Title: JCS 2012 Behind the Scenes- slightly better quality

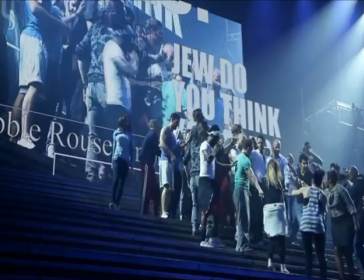[12:42]
We've also used social media as a sort of... From What's the Buzz, we use the whole Twitter feed...
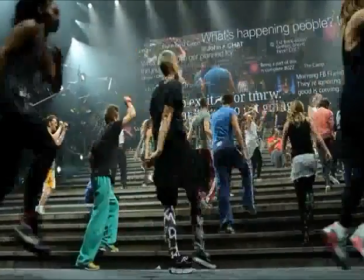[12:49]
...and the whole way of using these social media sites... ...in order to get messages out. I mean, that's the idea of, you know, originally Christ... ...sending his message out through word of mouth. Now you can simply just go on your iPhone and send that out immediately. We, um, I sort of wanted to explore that a little bit.
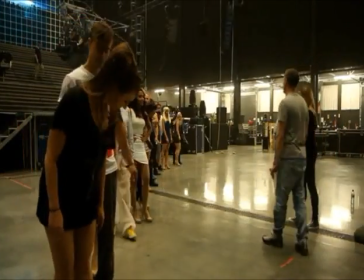[13:08]
It's an enormous show to stage. There's 49 people in the cast. And I'm responsible for making sure that every single person... in the right place at the right time, on the right line, in the right lighting queue.
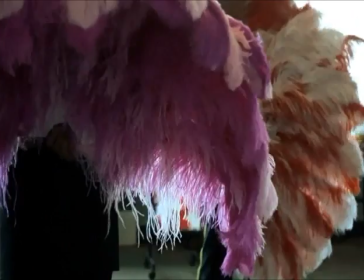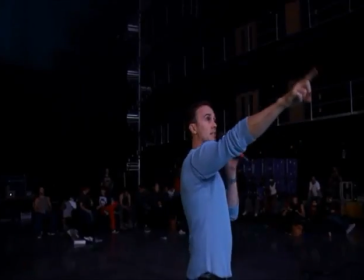[13:24]
Some of the wardrobe can be quite restrictive, so I have to work quite closely with them to make sure that with the choreography that I set,
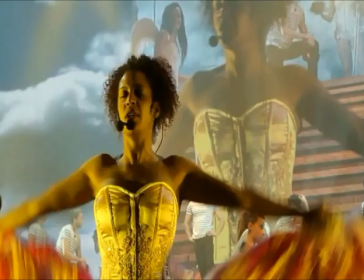[13:30]
that the cast are able to carry out that choreography in the shoes they're wearing, especially again with the staircase, the heels that the girls wear. And we're going to have to be ultra-prepared for a couple of the changes, namely Superstar, because we have the girls in quite intricate costumes.
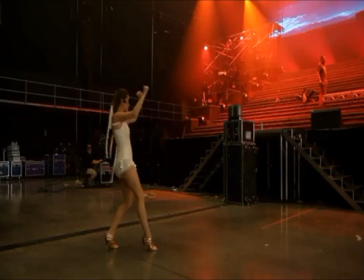[13:46]
And also, it's the showpiece.
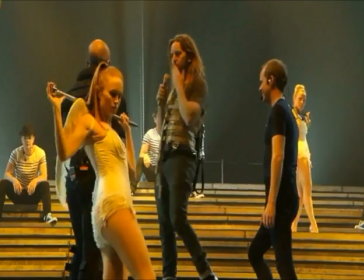[13:50] Jesus Christ, who wants...
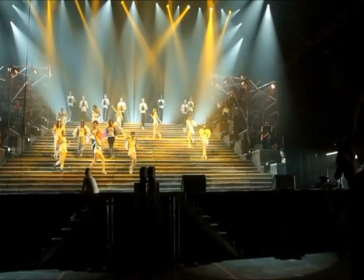[13:55]
The superstar in particular is a big kind of fantasy element within the show. The girls are wearing these laced-up corsets, which they find very hard to breathe in.
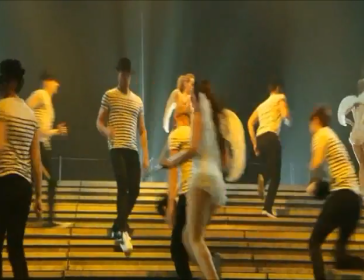[14:04]
And on top of that, ask them to walk up and down the staircase like a stairmaster, rapidly, over and over again.
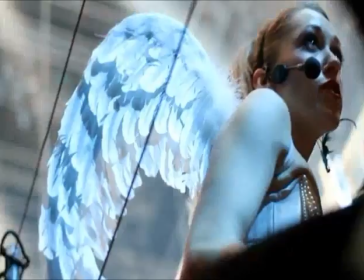[14:09] Can we do that again, please?
It's very full-on. If they don't burn pounds and get a good cardio work at the end of this show, I don't know how else they will.
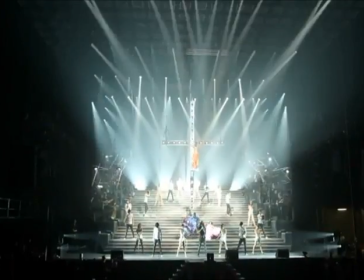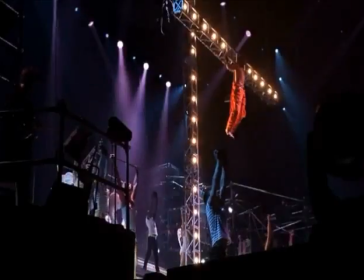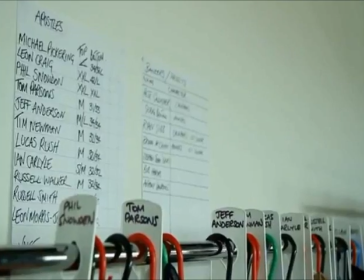[14:31]
We've had also input from the cast to see what they can move in.
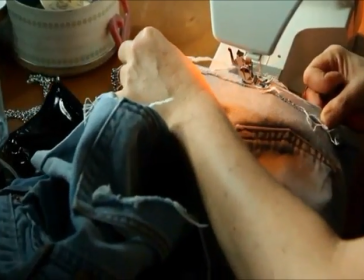[14:35]
Well, obviously, we've got some parkour performers as well as dancers, so we need to know their needs also.
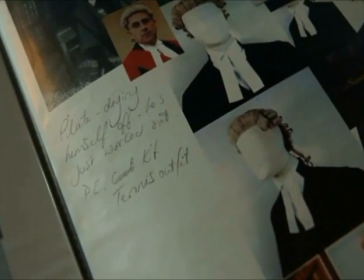[14:40]
It's so different from any other Jesus Christ superstar production in the past. Pilot, we wanted to look like a high court judge.
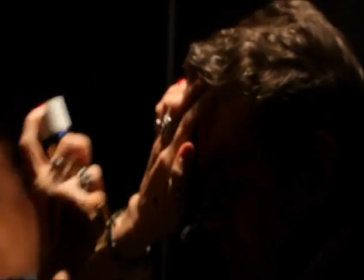[14:47]
We didn't want him in robes, but he is going to be wearing judges wig. He's got the bans.
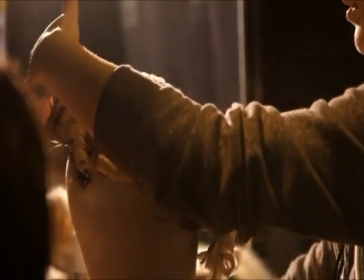[14:53]
So, yes, he's recognisable as a High Court judge, but it's our take on that.
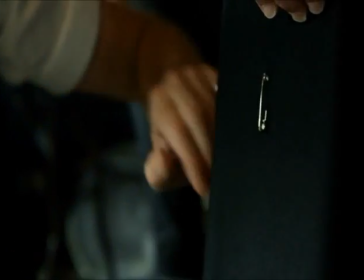[14:58] Elastic, probably more elastic on the race courts of the day.
It's an alternative to robes, you know, he's a High Court judge.
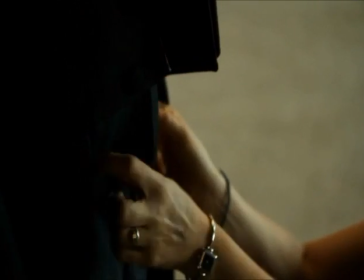[15:05]
We want to have robes.
I can't wait to see you. I know, I know, actually.
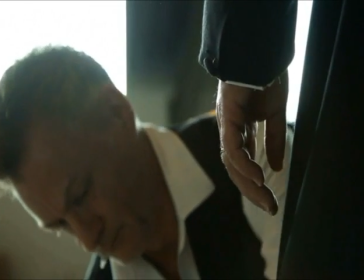[15:11] My dad would be saying, please, finally a proper job.
The director Lawrence was very keen to show off Mel's tattoos because we wanted to incorporate those in the character, and they do, once again, lend themselves to it perfectly.
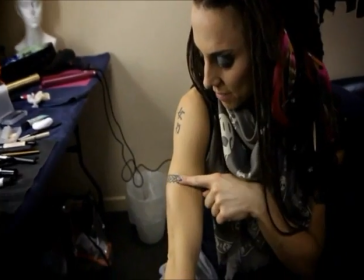[15:26]
The first one I got was, it's like a little Celtic band.
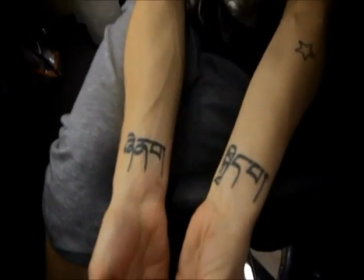[15:30]
My favourites of these here are my wrists, and this is love and happiness in Tibetan.
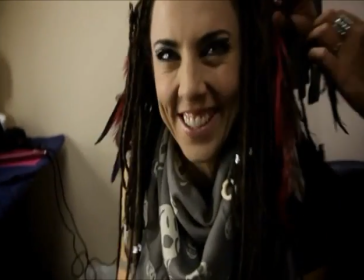[15:37]
And that's just a little scar from when I fell over and sprained my ankle on opening night. And my cross, which is kind of very poignant in this particular show.
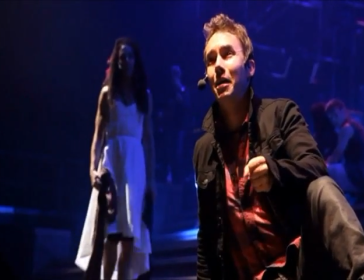[15:46]
She's developed probably a hard shell to protect herself against the world but when she peels away the
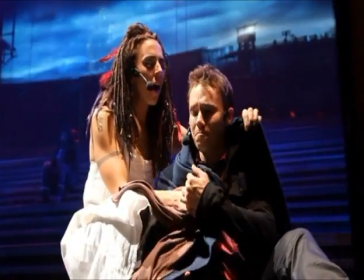[15:51]
layers you see a softer side to Mary and you see if she was allowed to how she'd like to feel.
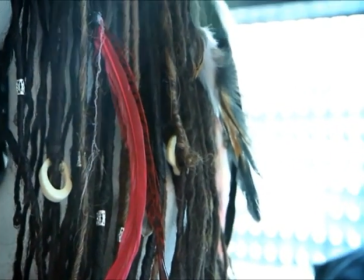[15:57]
I've been really lucky with my costume and makeup it's really cool I have dreadlocks which I was a little bit nervous about at first and also my makeup
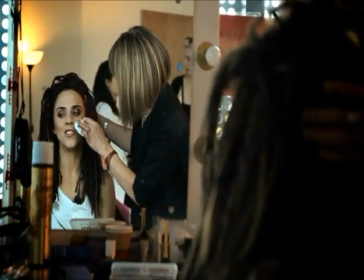[16:05]
actually it's quite harsh a lot harder than I would personally wear but it's it's Mary's armour you know it's very important for her role that
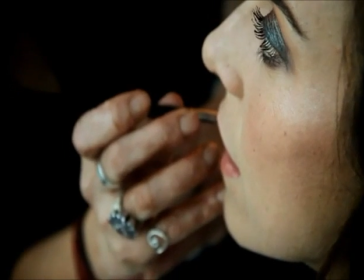[16:14]
she she has this this war paint that she puts on and it makes me look very different which makes me feel different and it helps me to become the person that mary is the elements were modern day kids off the street
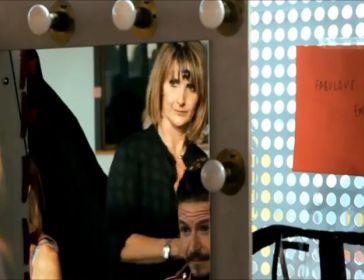[16:29]
edgy a bit grungy some of the guys have got dreads in their hair and it just adds an extra texture and flavor that's definitely mine now yes that's
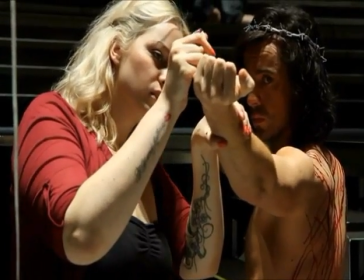[16:38]
yours i'm totally in awe of my lady who's working with me emily dowd who is his theater she's she's trained in that industry so I'm
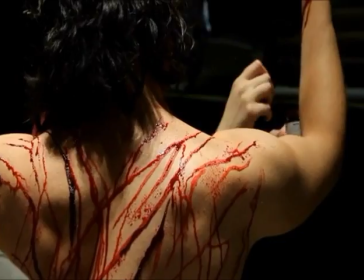[16:46]
learning a lot from her as well. She's talking to me about fake blood and prosthetics.